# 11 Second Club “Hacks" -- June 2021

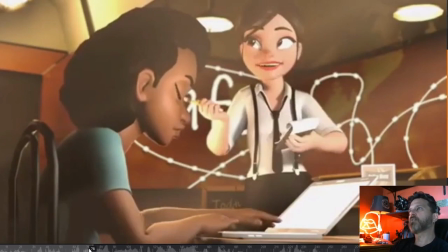255s
So the waitress's eyes, when she looks up to the side, you can pull that pupil out a little bit from behind the nose.
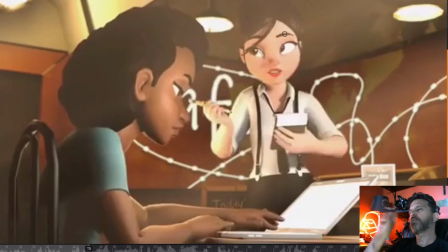263s
If you're just using, and forgive me if this is stuff you already knew, but this is for anyone else that might be out there watching. If you're just using the eye look at, a lot of times that pupil, if you go to one side or the other, will pull on the far side.
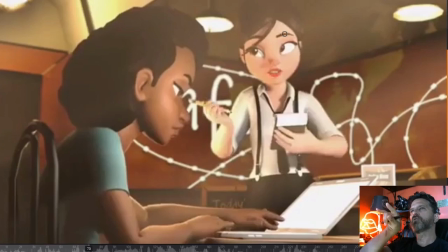278s
So you have to take the other two controllers and offset it a bit and then blend it back in. You don't want to make it obvious, but anyway,
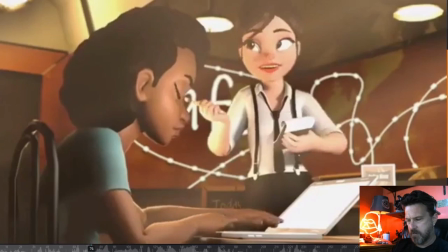290s
this pupil would be out a little bit further there and not get so buried.
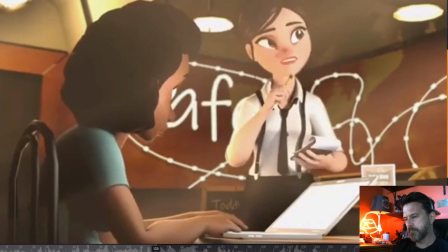297s
It happens a couple times. She does better on this side. All of this is great.
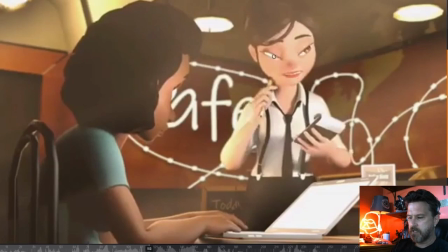304s
and you kept a nice little sliver here of the pupil or the cornea.
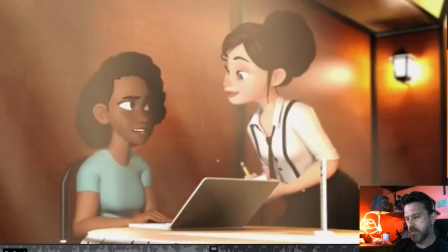309s Wapana was. Oh.
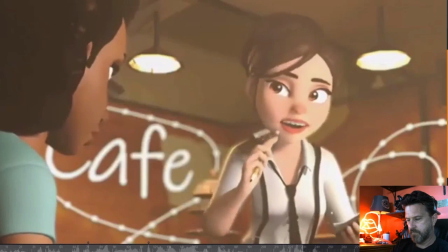314s It's nice. I'll just take tap. The aquapana is enough. Okay.
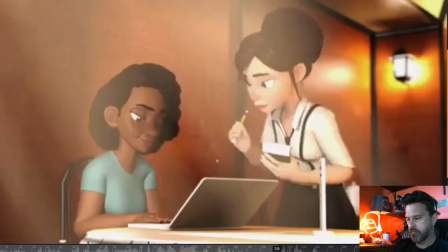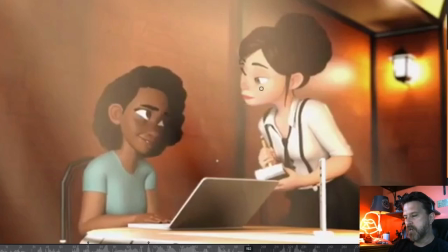326s
So this eye dart is nice, and I think it's in a good place, but it's right now it's popping a great distance over from one frame to the next. So instead of that, what we like to do is have it third out of the key and then pop in.
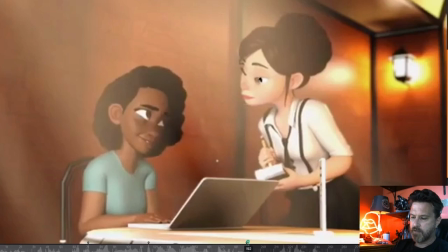343s
In other words, it would be here, and then a third favoring that, and then over here. You'll still get the same feeling of a pop, but it'll be cushioned a little bit better.
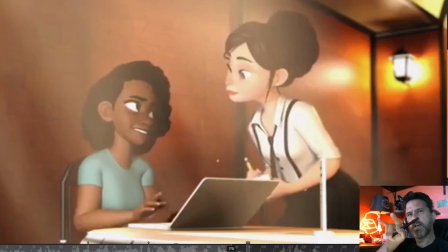358s
Slap to a pop. So whenever you do like eye darts, unless they're really small saccadic movements, for an eye dart you want to have that third out and then pop.
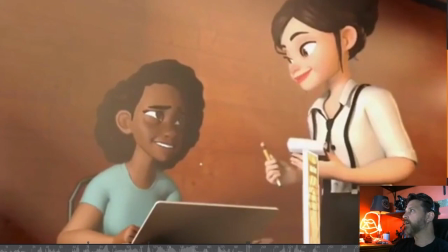371s Big tap. The aquapana is the best. Okay, I'll have that.
At the end here, I drew this position in here for you.
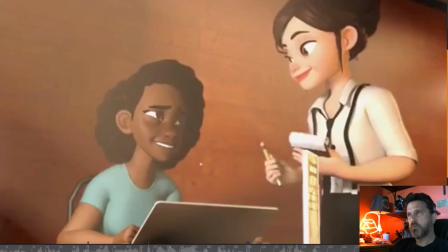385s
I felt like this pose wasn't as strong as some of your other ones on this girl that's seated here.
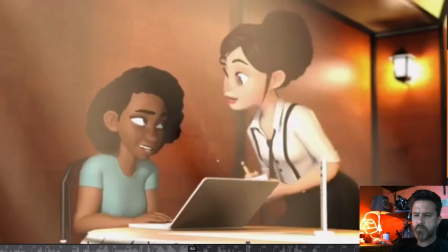392s
If you go back to like this one, there's a rhythm that you have in the body
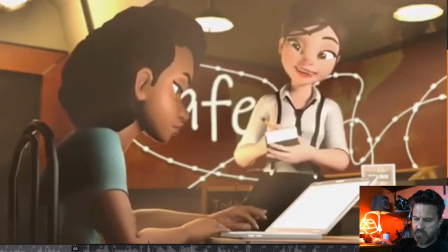401s
where the head is sort of tilted one way and the body kind of not necessarily counters against it,
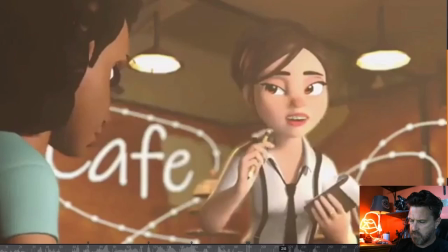407s
but works against it, which is nice. So, when you get to
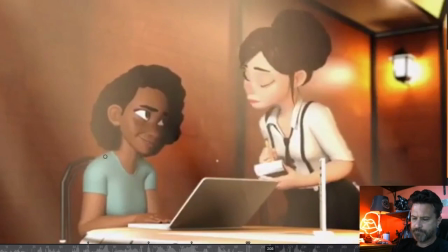417s
even this one, right there. Whereas, if you look at the one that I did the drawing on, I think I can skip to it.
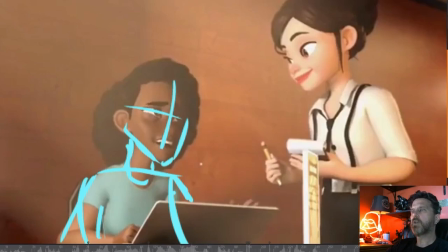431s
Is it this one? Doink. Let me just go a frame away. What it's looking like right now is that this is sort of angled this way. If you look at her shoulders, it's sort of angled this way. Her mouth is... Everything is along this parallel...
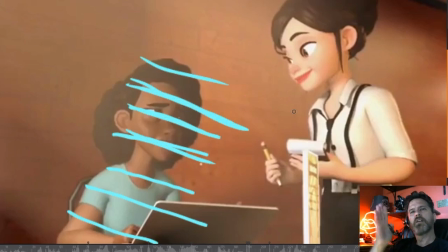450s
Not that my lines are parallel, but... Along the parallel line, there's no countering in it. There's no rhythm to it. So it ends up just feeling flat and a little bit stiff. Everything's kind of leaned off to one side in a way that isn't quite as appealing as some of your other poses.
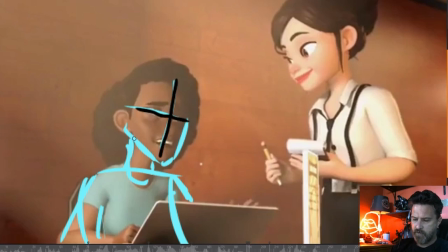468s
So what I would suggest is, and what I drew in here is, so her head, the tilt is fine. It would be adjusting the body so you counter against it, like kind of like your other ones, where you're not quite on the same angle, and then I kind of drew these in here to represent the torso.
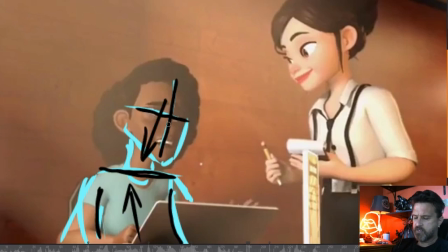486s
So it feels like the torso is kind of going this way, and the head is going this way. So it's kind of a contrapposta spaghetti thing, contrapposta thing with the body, if that makes sense. Excuse me.